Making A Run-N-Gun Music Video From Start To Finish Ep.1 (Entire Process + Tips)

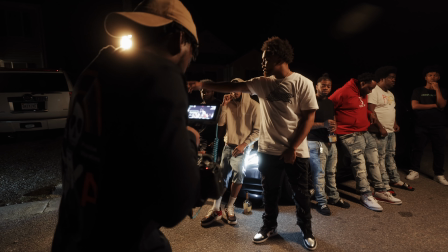(8:33)
And then the key light that I'm using is the new Amron tubes. This is the 4-foot version. And I just matched the color temperature of both of these lights.
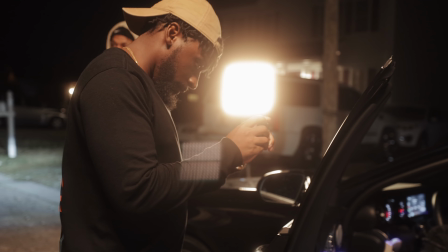(8:39)
I decided to raise the tube up a little bit higher to replicate a look of what you would get from a street light.
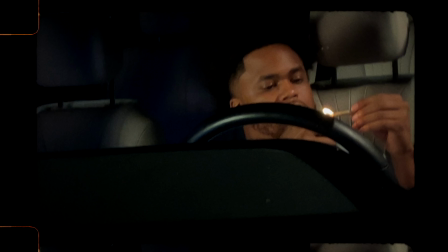(8:44)
And this is a super simple lighting setup, nothing over the top at all. And the last lighting setup that we use for the music video, we're using the flex light.
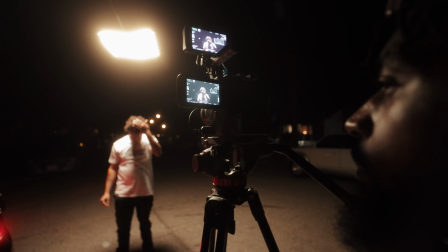(8:51)
And we just boomed that up above, same color temperature. And this is a super simple setup, nothing over the top either. The red cast that he's getting is actually just coming from the brake light on the car.
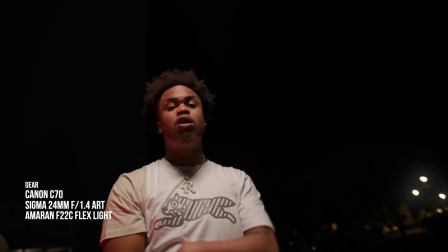(9:02)
I just decided to run with it. I thought it looked cool. It was a super simple setup, but that's that.
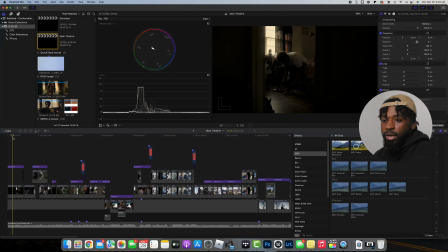(9:10)
So there in the timeline, I have all of my clips in. They're all clip to clip.
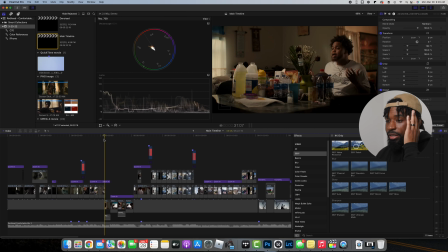(9:14)
I wanna briefly go over the effects and some of the things that I use to spice up this music video.
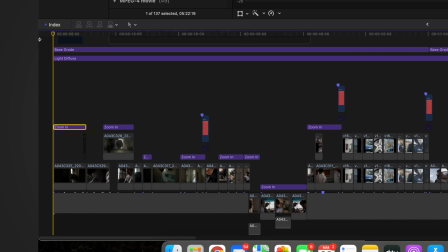(9:19)
A couple of the things I wanna highlight are these zoom in effects right here for the music video.
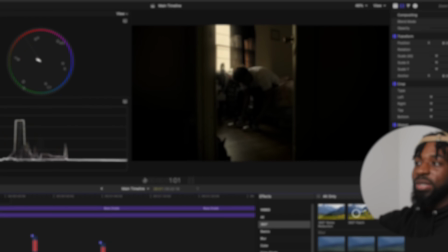(9:24)
Now these are very subtle. If I play through that, you can see it's just ever so slightly zooming in.
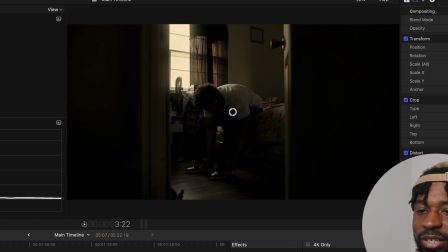(9:30)
And these effects are for motion VFX.
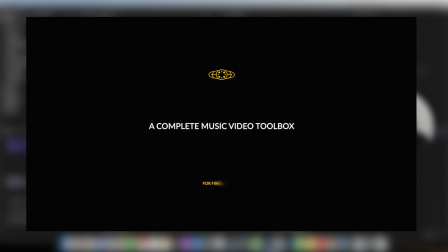(9:33)
This is from their M Music Video Pack, which is awesome, and they are the sponsor of today's video.
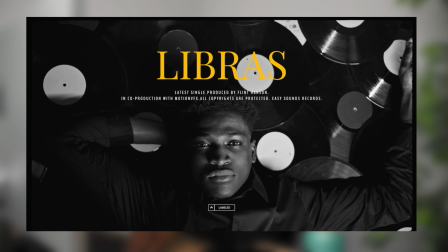(9:40)
Now, this M Music Video Pack is incredible, and it's a lot of other things that you can do beyond just this zoom in and zoom out effect that I use for the music video.
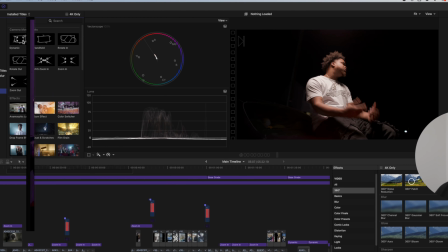(9:48)
If I click on here and just show you guys a couple of the things that are in here, it's awesome. They have a dynamic movement, which I'll show you guys how this works in a second,
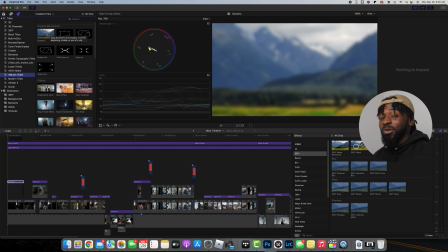(9:56)
because I used this throughout the end of the music video where the tempo of the song switched up and I wanted to get more of a hype vibe for it.
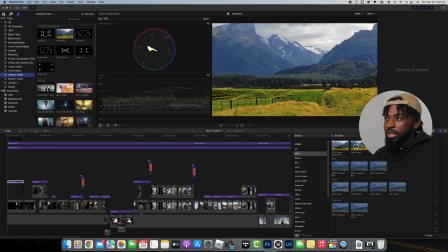(10:02)
But they have a ton of different camera movements. They have a handheld movement. I'll play this clip through right here.
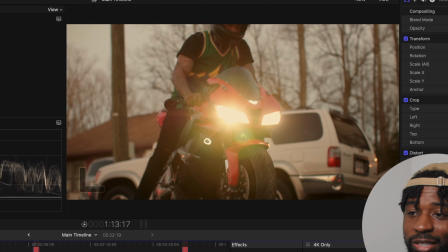(10:07)
You can see that it's just a static shot. I shot this handheld and then I stabilized it in post.
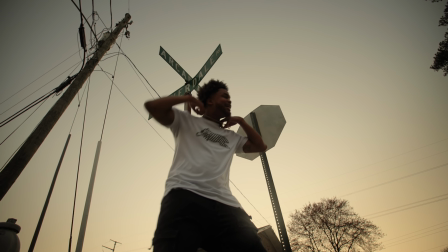(10:13)
If I drop this handheld effect onto this clip though, you can see that we instantly get a handheld vibe for this shot, which is awesome.
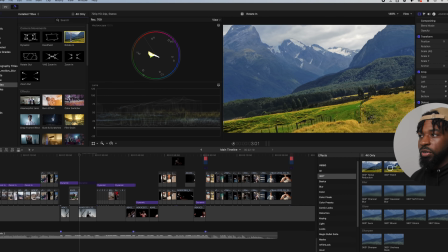(10:21)
And it looks good too. Yeah, from here you can see if I scrub through these movements, They're awesome,
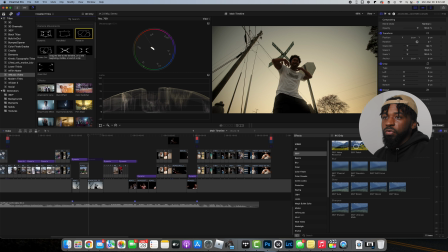(10:28)
and they have a bunch of different adjustments that you can do for these as well. I'm gonna drop this on just so you can see what this one does.
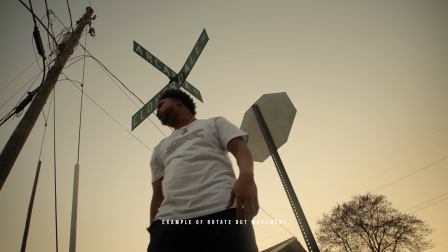(10:35)
Let's rotate out. And you can see this actually looks really good on a still shot.
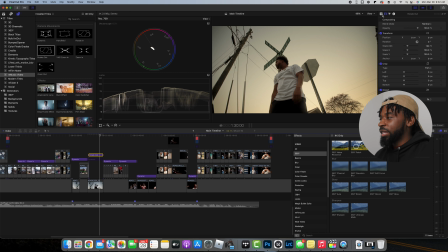(10:42)
And it's so easy to use. If I click on it, you can see all of these different adjustments that I can make.
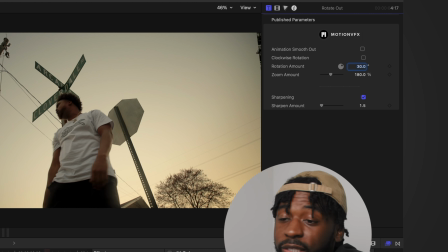(10:47)
I can animate it smooth in and out, and then I can also adjust the sharpness because it is gonna be zooming in on the clip.
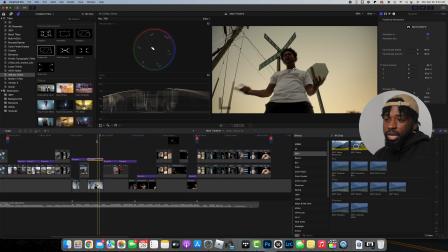(10:53)
Now, a couple of other effects that this has, I can also play this through to you as well.
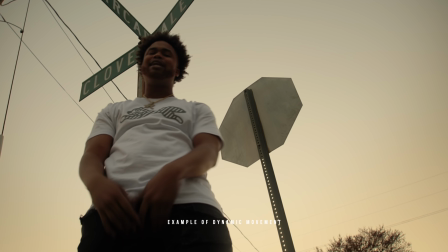(10:57)
This is the dynamic effect, which is awesome. It does a bunch of different erratic movements.
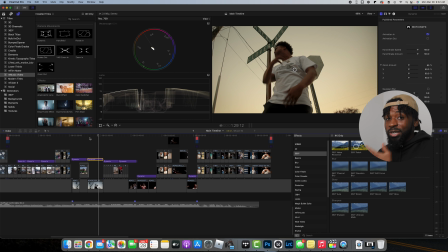(11:02)
And at this part of the song where the tempo just goes up, it fits this vibe so well.
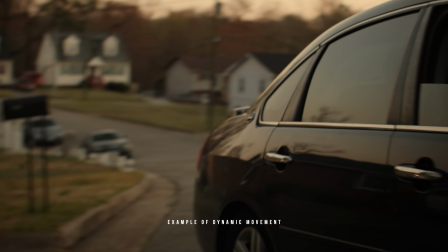(11:07)
And I ended up using this throughout the entire end of the music video because the tempo and the flow and everything that Ray was doing just matches vibe so well.
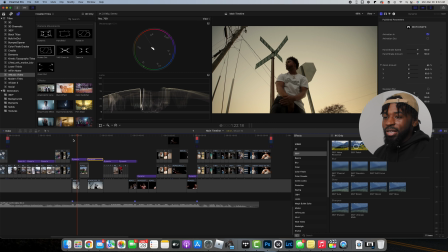(11:14)
And I didn't film it that way on set. So you don't have to make that creative choice on set. If you don't want to film super rocky things, you can just drop this dynamic camera movement from the end music video pack straight onto your clip. And then you can get that in post and it will fit the vibe of the music video. Aside from that, this pack also has a ton of effects.
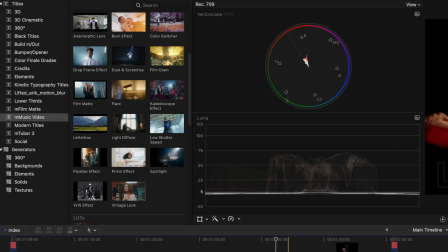(11:32)
I didn't use many of these effects for this music video. One effect that I did use that I absolutely love, and I always use Black Pro Mist to get this effect, is this light diffuse.
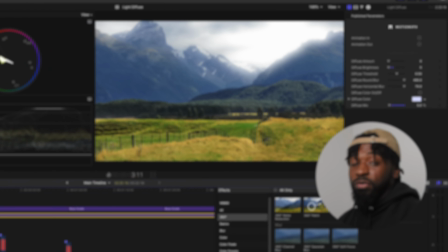(11:42)
Now, light diffuse basically just diffuses anything that's super bright in the shot.
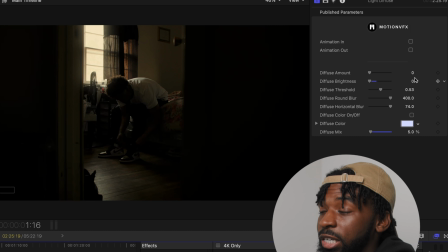(11:46)
And it has a bunch of different adjustments here that you can do to get this exactly how you would like it to be.
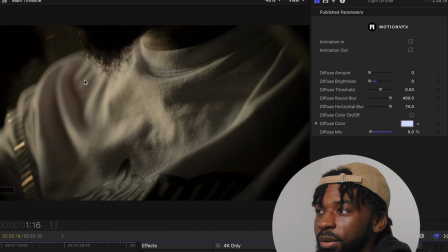(11:51)
So if I turn this off, you can see this window just goes to straight solid, which looks good.
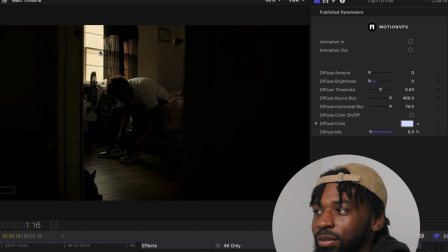(11:58)
I just like the diffuse because it makes the image softer. So I ended up putting that on the entire music video.
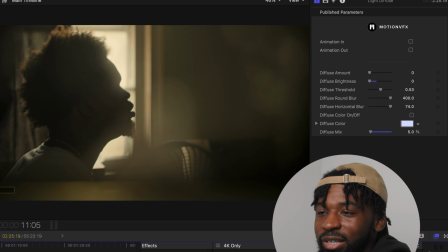(12:03)
So at certain parts like this one right here where you see the window,
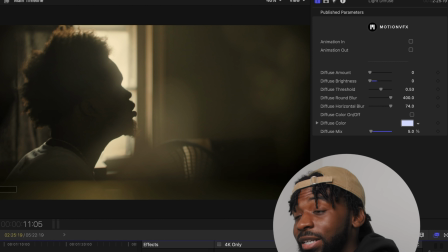(12:06)
if I turn it off and on, you can see it's just giving us that really nice halation bloom on some of the blown out areas of the music video.
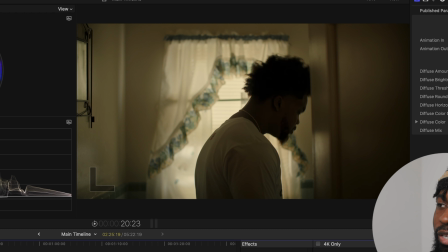(12:14)
And same thing for the shot right here in the bathroom. It just gives us a really nice rim right here on Red's neck in the shot if I turn it off and on. And it just looks good. It just makes the video look a lot softer and a lot more filmic, in my opinion.
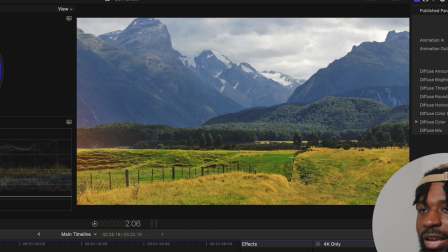(12:28)
You got a burn effect, which is like a light leak that you can use for transition throughout clips.
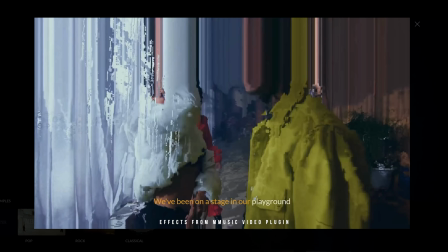(12:33)
Color adjustment right here, which you can use for transitions. You got film grain, drop frame effect.
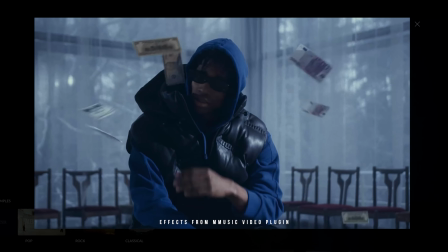(12:39)
If you want to do a film matte overlay for some of these clips, you can do that as well.
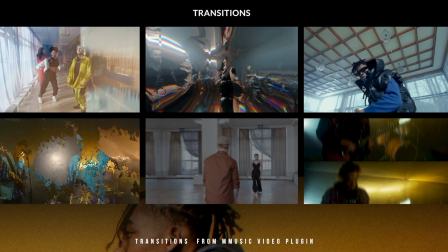(12:44)
They have flares, which I don't necessarily really use myself, but I can see like people who would want to use flares.
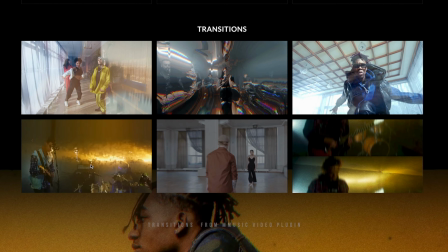(12:51)
And you know, if I just drop this over these clips right here, you can see exactly what the flares look like and what they do.
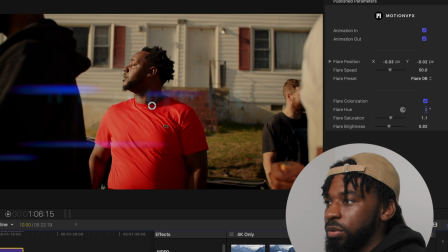(12:57)
And you have different adjustments for these as well. You can change the color, the hue. For these shots, I would definitely change the hue to something a bit warmer.
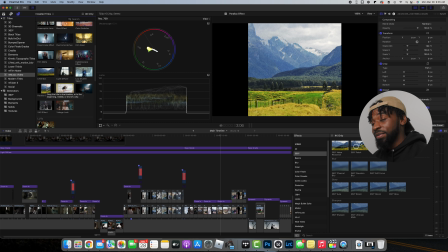(13:04)
Now, they have a prism effect, they have a parallax effect, which is actually really dope, and I've seen people use this in a tight way to, you know, transition between certain clips.
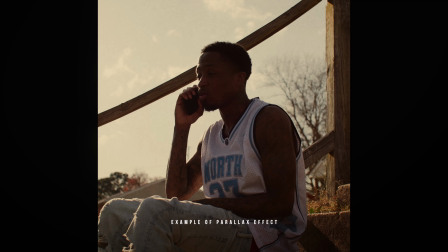(13:13)
I'm just gonna drop this on so you can see what this looks like. And aside from that, they have a vintage look.
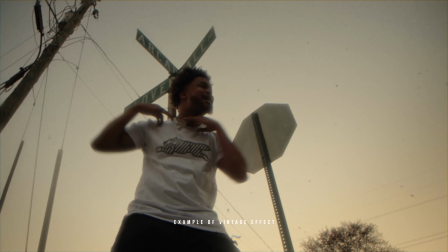(13:18)
If you wanna make your footage have more of a vintage vibe, you can drop that on. VHS effect, they also have different LUTs, different titles.
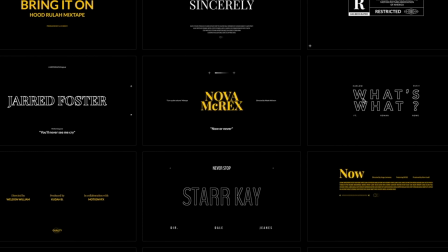(13:24)
There's a bunch of things in this pack that make it awesome. But these are just the things that I use for my music video.
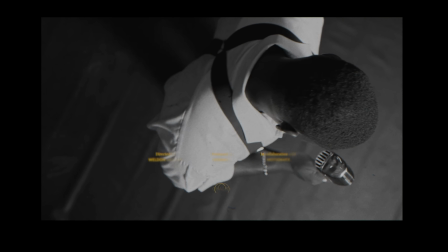(13:30)
I love the zoom ins, the zoom outs, the movements. The light diffuse is awesome. If you didn't film with Pro Mist, you didn't have to make that creative decision.
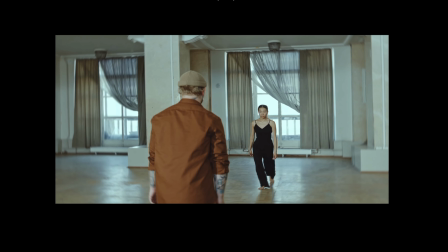(13:39)
On set, you can do it in post with this, and it's super easy. All of these things are drag and drop.
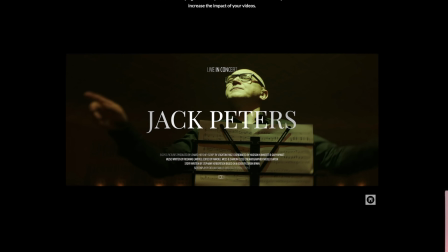(13:44)
And I love this pack. I've been using it for a little bit, and I think that things that it offers are awesome. So if you're interested in this, I'm gonna leave a link down to this in the description. Motion VFX also has a ton of other packs as well. And this specific M music video pack is available on DaVinci Resolve as well. So if you use DaVinci, you wanna use these exact same effects and assets, definitely check out Motion VFX. They have a ton of other things that I use. But specifically for this music video, this is the M music video pack that I use and the different effects that I did to spice up the shots for this music video.
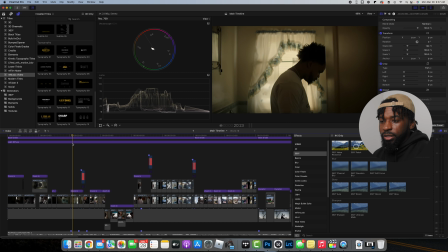(14:17)
This edit is super simple. My philosophy with it was just, like I said, make moments.
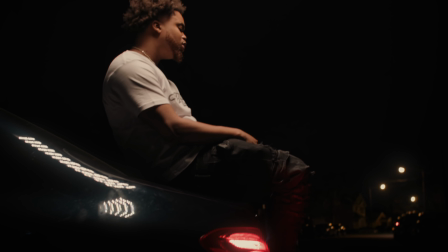(14:22)
Chop the music video up into different places, add a ton of different B-roll,
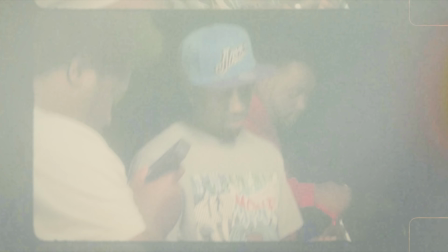(14:27)
make it not really rappy where it's like super performance based, but I use the iPhone and dash cam to get these vintage shots.
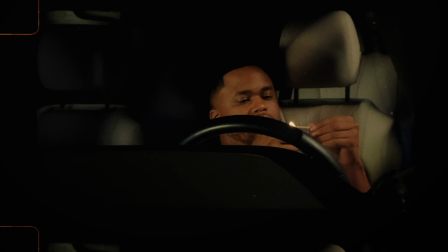(14:37)
And I like the vintage candid B-roll.
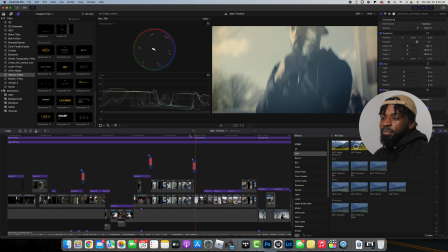(14:39)
It makes people a lot more comfortable on camera if I just film them on my phone, you know?
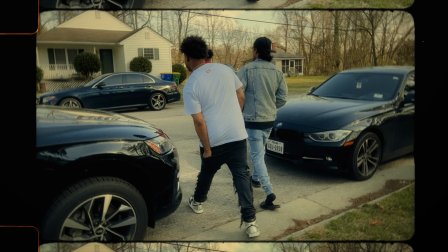(14:46)
And I knew I was gonna put the vintage effect and also like the super 16 frame and stuff on it as well.
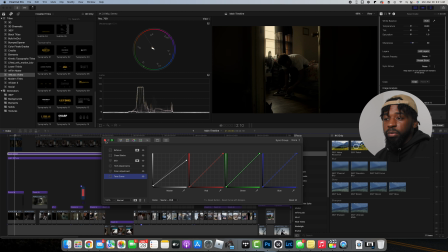(14:53)
So that's pretty much the edit. I wanna hop into the color grade really quick and show you guys what I did with that. Now I'm using Color Finale to do my color grading. I use Color Finale pretty much all the time.
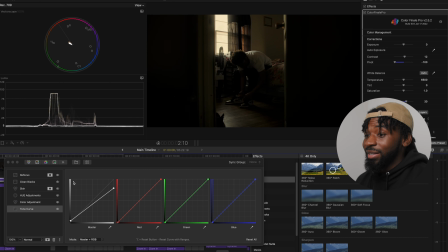(15:02)
If I'm doing any color grading, I just like to use Color Finale. I feel like it's a cleaner system and I like the layer based things that I can rename and see what's happening. So if I click all of these off, and I'm also gonna take off my light diffusion as well so you can just see what the clip looked like on its own.
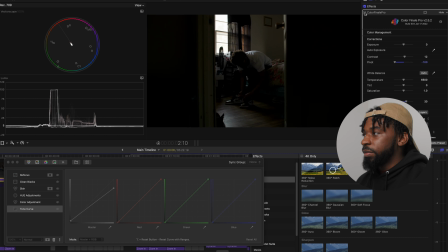(15:19)
So if I take all my layers off and I just turn off my color finale, this is what the clip looked like with a Rec 709 conversion. It already looks good. It already has the contrast and the moodiness that we need for the shot. Turn this back on.
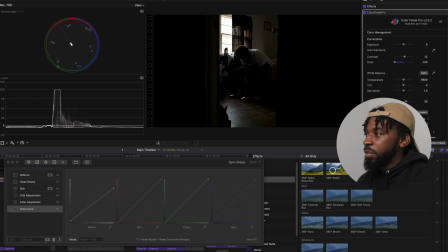(15:34)
We added some contrast just to pump it and give it that that contrasty look. Second thing we did is brought in the tone curve, and this just flattens the image out a little bit. It was super contrasty. This just flattens it out, brings our blacks up a little bit, brings our whites down.
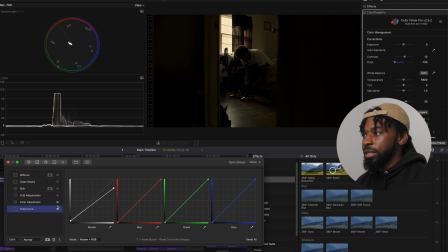(15:51)
And the next is our color adjustment. This is the color that we needed to give us that warm feel for the music video. I wanted to punch it. I feel like sometimes when I watch music videos, I love them because they go over the top with the grade. I just be kind of scared to go there myself. So I just really wanted to punch it, like not have clean whites.
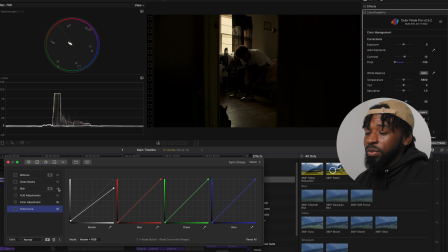(16:10)
I did want the blacks clean, which I'll show you in a second, but I just wanted to punch it. And for the color adjustment, it's just basically me dragging my highlights into that area, that warm area. For the hue adjustments, this is just me adjusting certain hues, making my greens a certain tone, making my blues a certain tone.
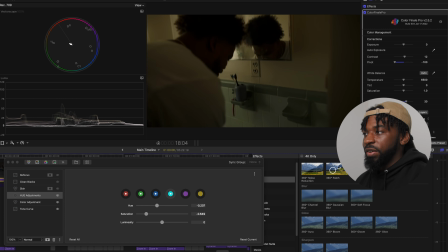(16:29)
And again, this is just me kind of falling back and referencing the color palette that I did earlier in the music video,
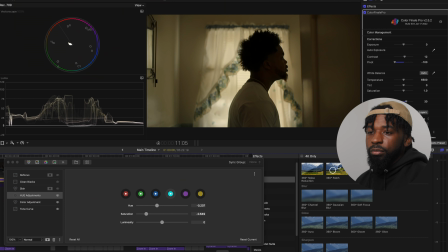(16:36)
in the breakdown for the music video. I have this on an adjustment layer, so it's basically affecting every single clip under it.